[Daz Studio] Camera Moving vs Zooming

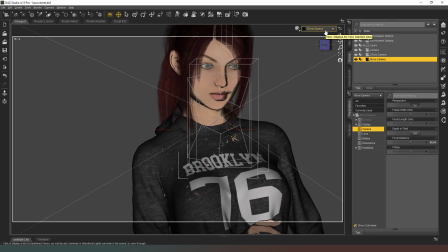(4:11)
So yeah, that's basically why I do it. It's a fairly simple explanation to that problem, but that's why I do it. It just looks, the proportions look more natural. The model just generally looks better.
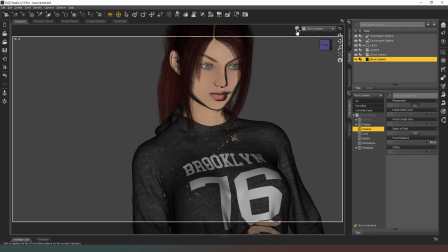(4:24)
I hide that from view again. I know that there's a lot of clipping with the top that she's wearing, but if I were to put this one into iRay mode,
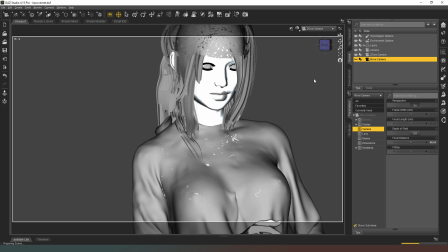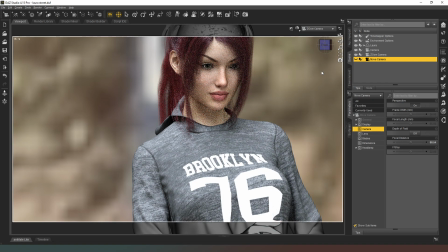you can see that this one, it looks pretty good, looks pretty flattering, and then if we jump over to the move camera, it just looks weird.
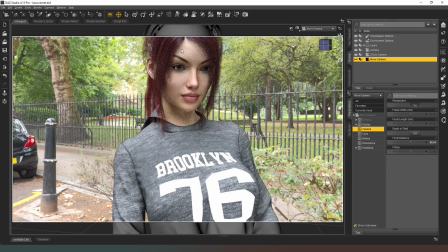(4:58)
It looks wrong. And if you'll notice, this is kind of what you see with a... I don't want to say other people who do renders or anything like that,
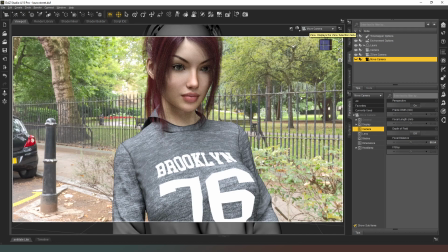(5:12)
but you see this quite often where they've moved the camera closer to the model to achieve the effect, when actually what they should be doing is zooming.
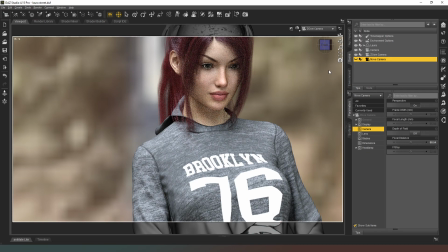(5:22)
It gives you a much more realistic and a much more flattering shot of the character, the model, whatever. And this is a trick that photographers use all the time. Anyway, I hope you found that useful and informative.
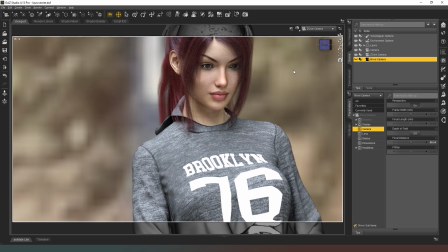(5:37)
Let me know what you think in the comments below, guys. I do read the comments. I just don't respond to the ones I don't like. I'm joking. So yeah, let me know what you think in the comments below, and I will see you in the next video. But until then, you take damn good care of yourselves, guys. Alright, bye bye.